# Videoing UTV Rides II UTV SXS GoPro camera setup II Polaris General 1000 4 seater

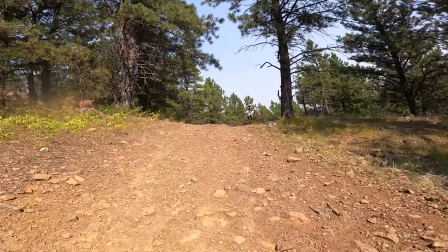251s
The camera's always running when you have hindsight on, so when you hit the record button, it will jump back 30 seconds in time.
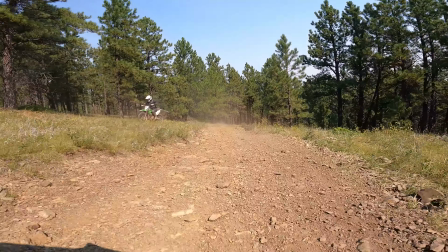257s
Now, it chews through battery a little faster, but of course, if you have it plugged in, that's not a big deal.
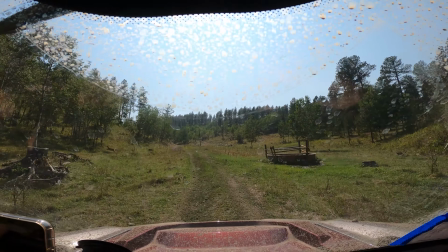262s
But this is great for when you're riding and, you know, you are concerned about capturing wildlife or some other unexpected things on the trail.
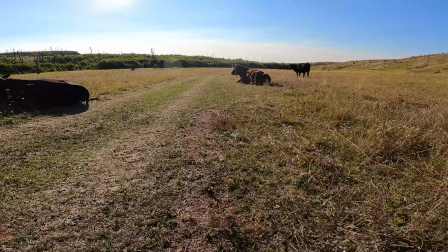270s
You know, those moments when you think, oh man, that was cool.
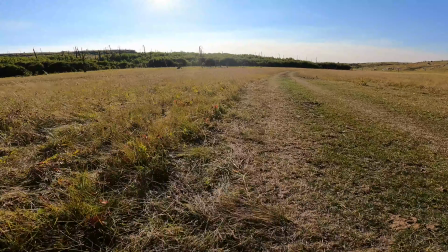273s
I wish we were recording that well now you always are you just have to hit the button and it'll go back and record 30 seconds before of
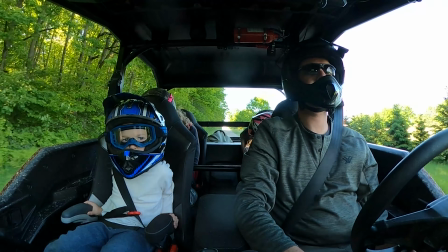280s
what you otherwise would have missed the 360 max is a nice camera to mount on the dash too because it's got a forward and rear facing
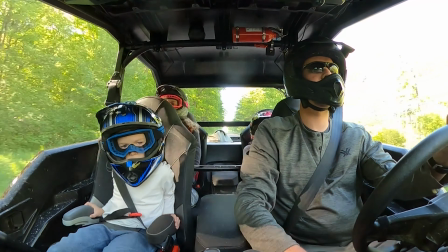288s
lens you can use it in 180 degree mode and have it plugged in so the battery stays charged and you can flip between the front and rear cameras the
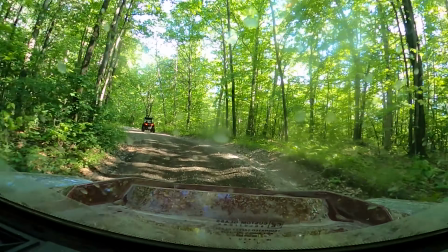296s
downside is that in 180 mode you only get 1080p resolution it doesn't have hindsight and you can't plug in an external mic with it.
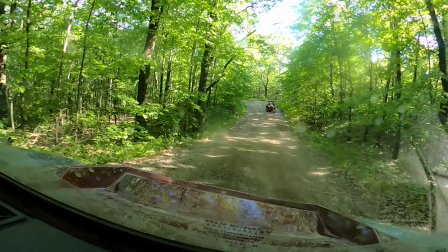304s
So some pros and cons of each of the cameras. That said,
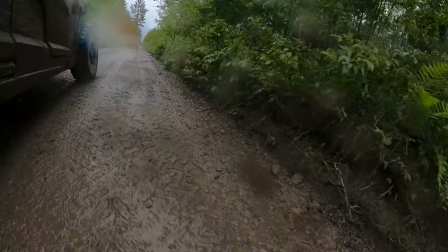309s
the 360 Max gives you some really cool options to take some incredibly cool footage because the camera is a 360 degree camera.
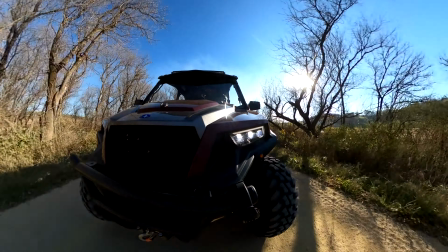317s
You'll see some footage in our videos where it looks like the camera is floating along in front of the UTV as we're driving.
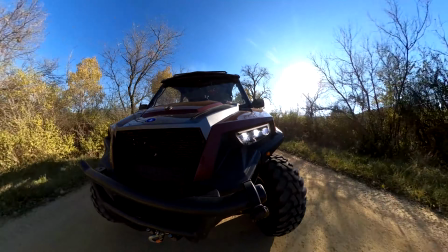323s
These shots were taken by the 360 on an extended arm mount or on a selfie stick.
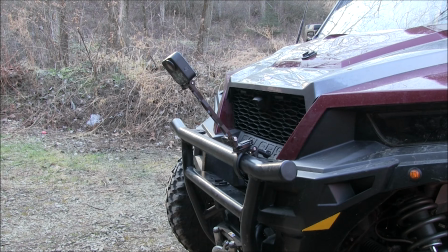328s
As long as the arm itself is positioned directly underneath the camera body,
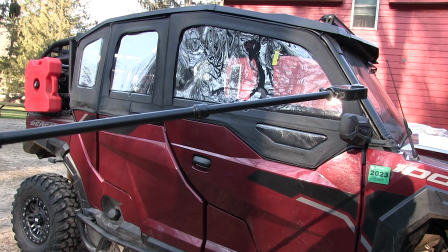333s
the camera software edits out the arm where it stitches the front and the rear images together. So it looks like the camera is just floating out there almost like it was a drone.
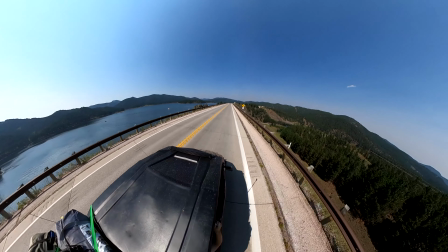342s
Obviously this is a really cool way to get some great panoramic views while still being able to see the machine
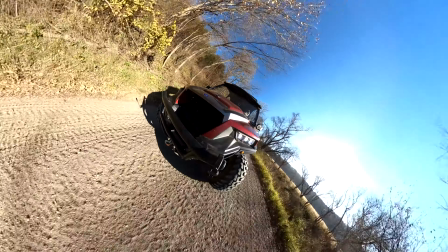347s
or being able to introduce some movements into the shots looking forward and then panning around the rear.
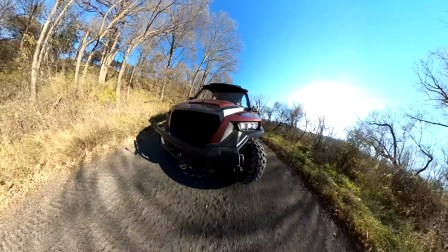352s
This is all easily done in GoPro's free editing software and then we'll export that and drop
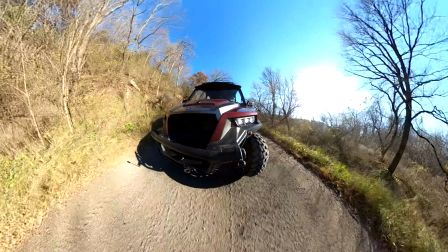358s
it into adobe premiere pro when it's all said and done so
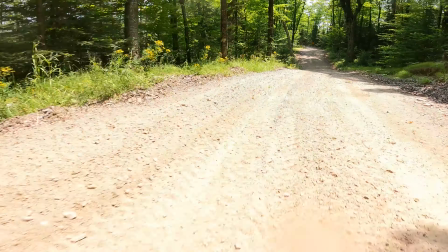365s
i mentioned the front bumper mount the dash mount and the windshield mount aside from that there are some different places we'll mount the camera for
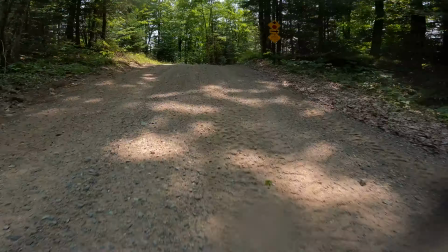371s
some cool shots and honestly it's just up to your imagination how creative you want to get one of the shots i think is the coolest is sticking
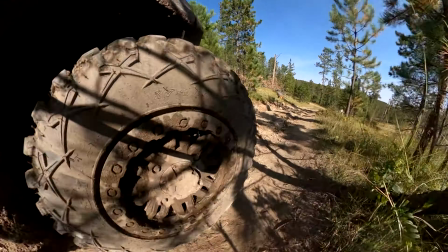378s
either the hero 9 or the 360 on a selfie stick and then shoving it down near the tire it provides a neat perspective you get a
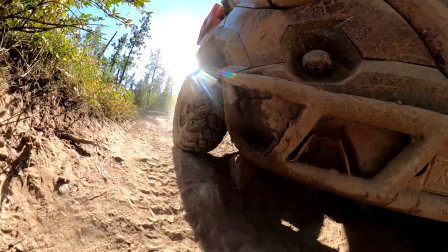385s
really cool sense of movement and the ruggedness of the trail.
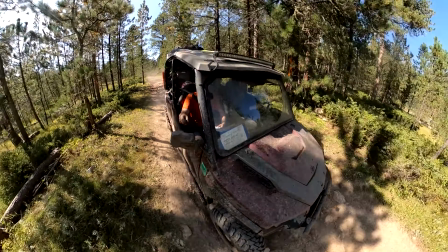388s
When you're done with the 360 you can you know get some really cool movement post-production and cool shots of the machine too.
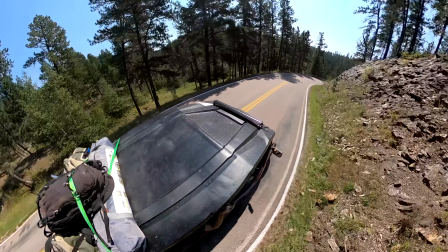395s
We'll use the selfie stick to hoist the 360 up above the machine too for those panoramic shots that we also want to show the general in.
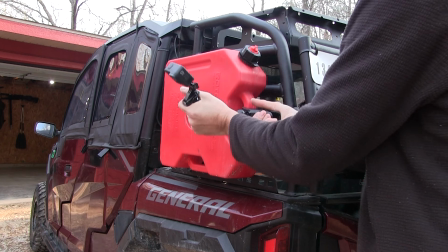403s
We'll use this bendable extension arm mount a lot.
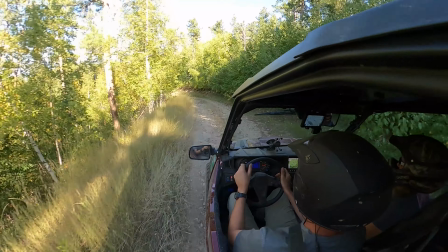406s
We clamp it into different places on the machine looking over the driver's shoulder, looking back at the kids or anywhere else you can imagine.
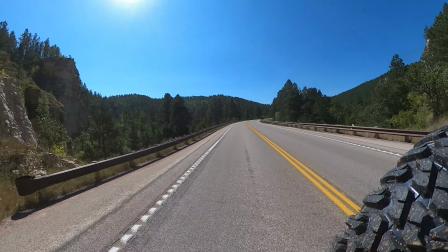413s
We'll clamp it facing rearward sometimes. Again, your only limitation is your creativity.
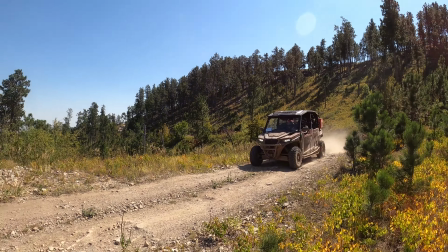419s
One type of shot we've been trying to get more of in our videos is the external shots of the machine while driving.
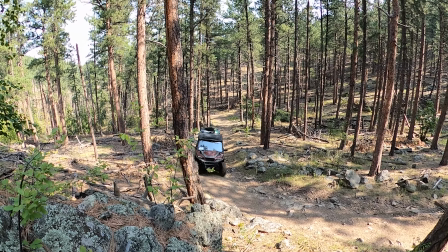426s
I think these are really cool because it showcases your entire machine in its environment, you know, doing its work.
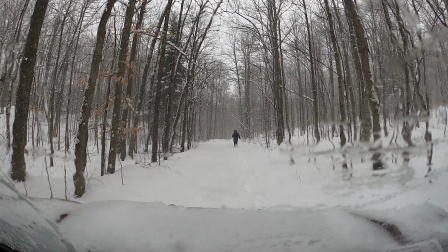432s
The downside of these shots is that someone has to get out and go set up a camera.
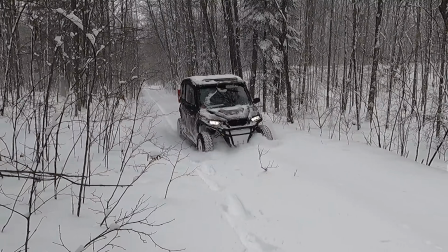437s
So that means either dropping them off and backing up or having them run ahead and wait or setting down the camera running back to the machine
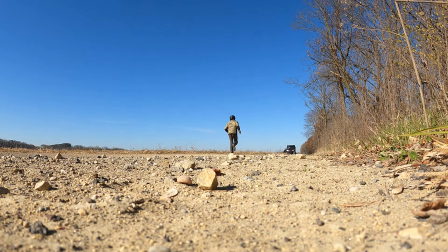444s
you know it kind of slows down the ride and can interrupt the flow of the drive so they're really cool shots but they do take more work
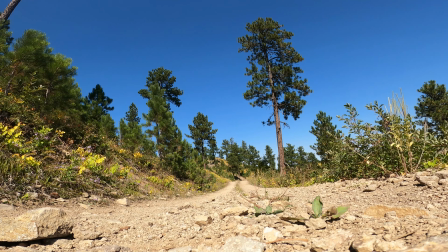450s
to set up for those kind of shots think about creating different angles try to get outside the normal perspective that we
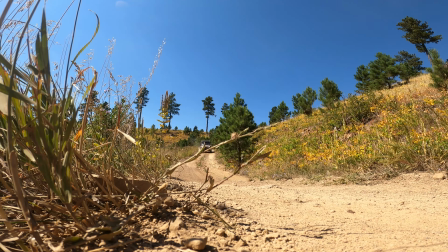459s
see our day-to-day world from changing your height above the terrain is a really good thing that you can do to just make things look a little bit cooler.
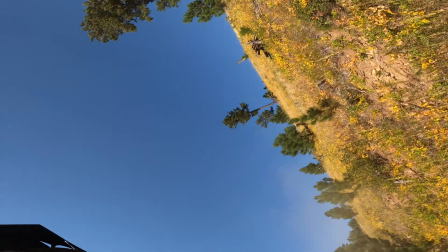468s
Get low, get high, you can find cool objects in the background or foreground. Just try to be creative and try new things.
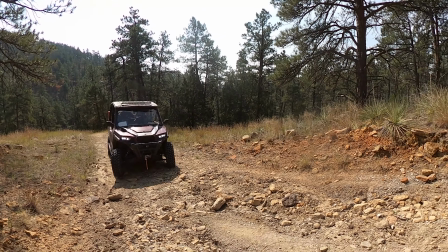474s
Pay attention to the light.
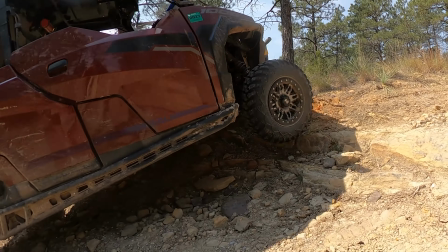476s
Usually having the light at your back is going to lead to better looking shots, but sometimes looking into the sun and catching some cool sun glare, you know, that can be pretty neat.
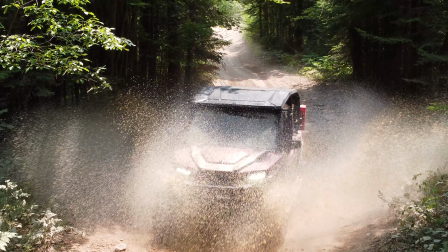486s
The other way of course to get outside shots is by using a drone. We have two drones that we use.
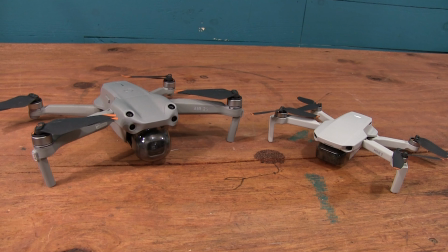491s
Both of them are from DJI. The first we started with was the Mavic Mini 2.